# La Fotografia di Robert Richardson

ciao ragazzi sono Emanuele bentornati su questo mio canale dedicato alla fotografia e al video making oggi sono qui per parlarvi un po di uno dei miei direttori della
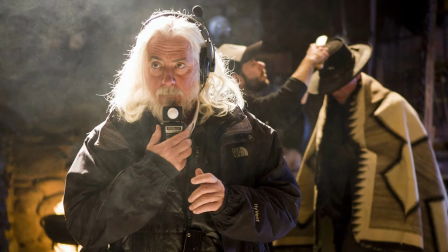0:19 fotografia preferiti sto parlando di Robert Richardson storico direttore della fotografia di
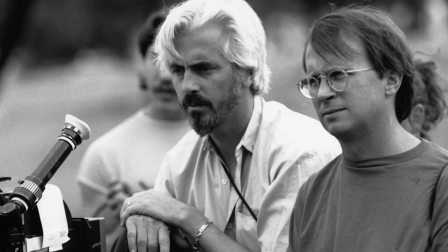0:24 Quentin Tarantino ma non solo anche di Oliver Stone prima di partire ragazzi vi invito se non siete ancora iscritti a iscrivervi al canale e sto morendo ad attivare la campanella per ricevere una notifica ogni volta che carico un nuovo video. Ma bando alle ciance e partiamo.
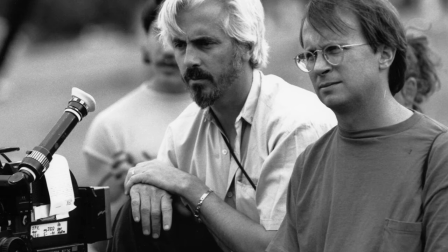0:44 Come ho detto poco fa Robert Richardson ha lavorato con registi del calibro di Oliver Stone, Martin Scorsese, Quentin Tarantino.
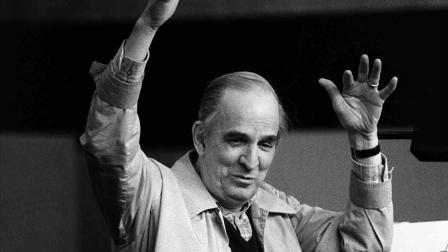0:51 Si è appassionato alla fotografia e al cinema grazie ai film di Ingmar Bergman.
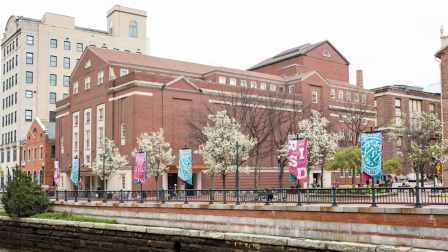0:55 La sua formazione è avvenuta alla Rhode Island School of Design, dove è stato esposto a un ampio universo cinematografico, un pozzo di idee che in futuro ha sfruttato per realizzare film dal punto di vista visivo molto particolari,
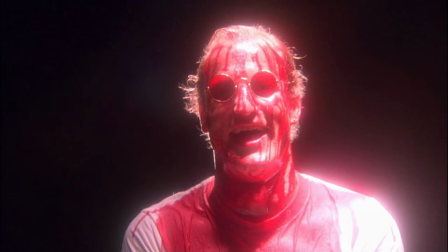1:10 come ad esempio Natural Born Killers e Fast Cheap and Out of Control.
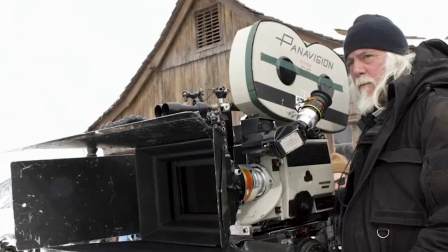1:15 Come dice lui stesso, è estremamente importante esporsi a una vasta gamma di film, non solo quando sei uno studente, ma per tutta la tua carriera. Il lavoro di Richardson è iniziato come operatore fotografo della seconda unità su film tra i quali A Nightmare on Helm Street di Wes Craven del 1984.
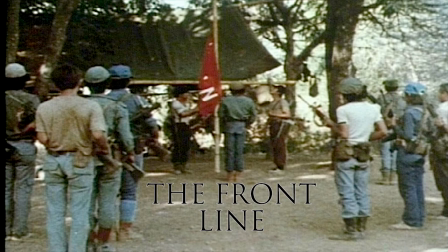1:33 Allo stesso tempo ha anche lavorato come direttore della fotografia in alcuni documentari come The Frontline, El Salvador della PBS.
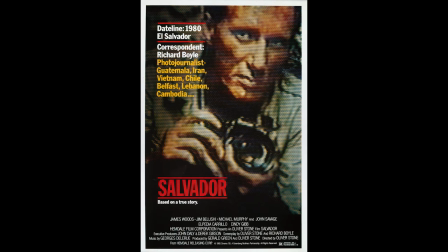1:41 Questi lavori hanno portato al suo incontro con Oliver Stone che lo ha assunto per girare Salvador, film del 1986.
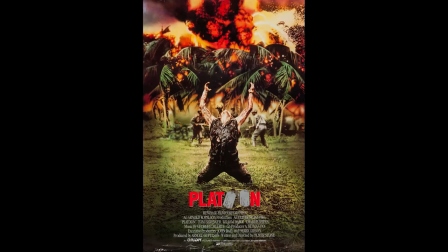1:48 Inoltre Salvador è stato girato lo stesso anno di Platoon, film che fa guadagnare Richardson la sua prima nomination all'Oscar per la migliore fotografia e nel
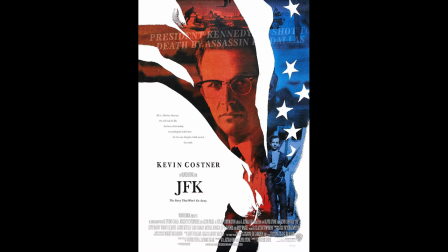1:57 1991 vince il primo dei suoi Oscar per la migliore fotografia per il suo lavoro in JFK, film diretto sempre da Oliver Stone.
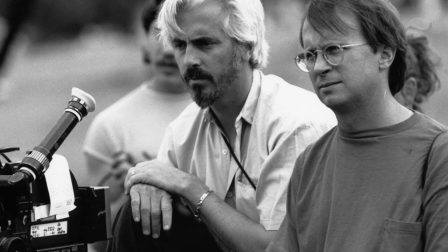2:07 Lo stesso Stone afferma che secondo lui lo stile di Bob Richardson sia nato proprio qui in questo film.
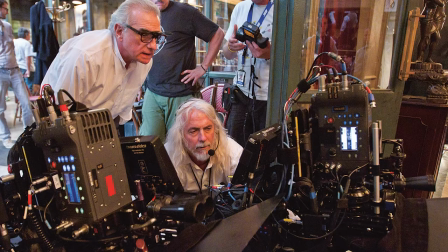2:14 Nel 1995 poi inizia un lungo rapporto di lavoro con Martin Scorsese per
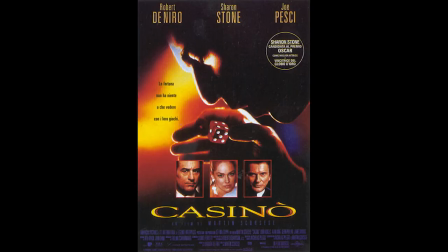2:19 Casino che è stato il suo primo lungometraggio in super 35 mm.
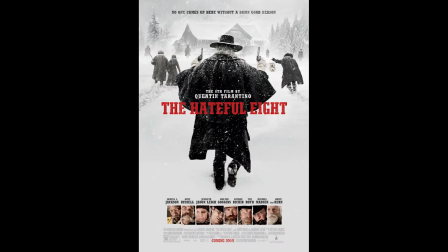2:24 Più di recente ricordiamo il lavoro su The Eight Full Eight di Quentin Tarantino per il quale sono
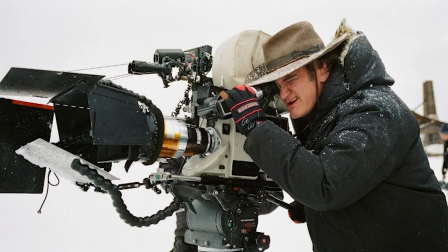2:29 risorti gli Ultra Panavision 70 per la prima volta in quasi 50 anni. L'idea di Tarantino e Richardson era quello di riprendere il western innevato in 65 mm ma a un certo punto Richardson trova queste vecchie lenti Ultra Panavision 70 e così si decide di andare col 70 mm. Richardson ha fatto sì che questo formato super ampio dal rapporto di aspetto di 2.76 a 1 funzionasse per tutto i vasti paesaggi, i primi piani degli attori, le scene ambientate all'interno della dirigenza e Richardson è rimasto esaltato da questi obiettivi fin dai filmati di prova la prima volta che ho visto
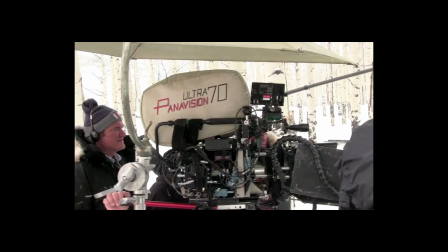3:06 il nostro filmato di prova ero entusiasta dell'incredibile vivacità e dettaglio delle immagini in confronto tutti i
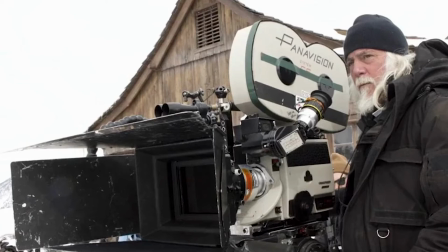3:13 film precedenti girati in 35 mm sembrano il 16 mm ingrandito fino a 35 mm o il super 8. Come vedremo tra poco l'approccio visivo di Robert Richardson è molto particolare. Il suo stile esalta spesso il contrasto.
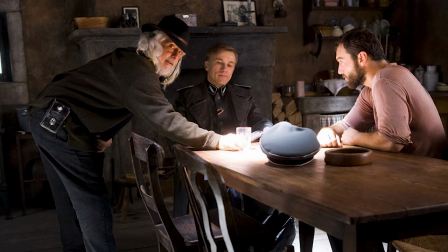3:28 Pensiamo all'utilizzo che fa della luce dura alternato alla luce morbida per l'illuminazione dei volti, spesso ottenuta facendo rimbalzare proprio la luce dura quindi sfruttando una sola sorgente
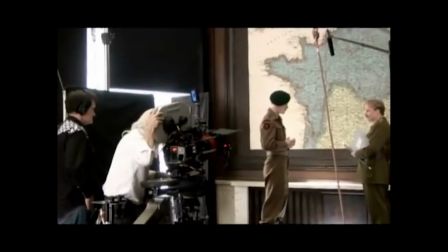3:41 luminosa e poi la negative feel per creare più ombre sul volto e separare così ancora di più gli attori dallo sfondo.
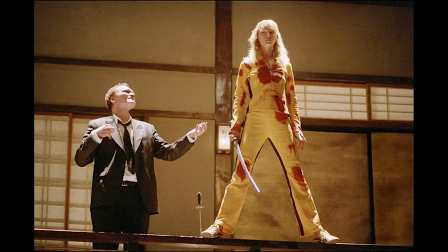3:48 Un tratto distintivo della fotografia di Richardson poi è l'uso di una forte backlight diretta dall'alto che colpisce il retro della testa di un attore.
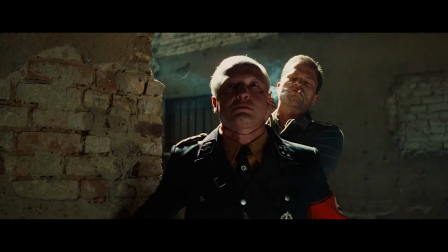3:57 La luce crea quasi un effetto aureola separando il soggetto dallo sfondo e creando così contrasto.
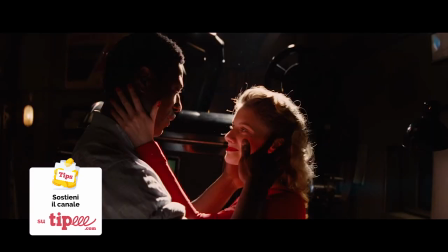4:03 I personaggi sembrano letteralmente saltar fuori dallo schermo Un effetto non molto naturale ma più artistico e ricercato.
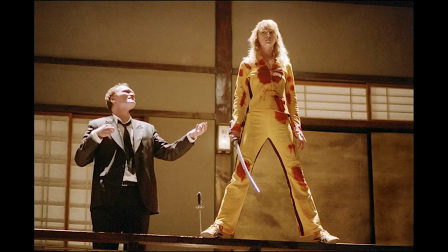4:10 Se ne hanno esempi in JFK, Casino, Kill Bill, Bastardi Senza Gloria, Django Unchained eccetera eccetera.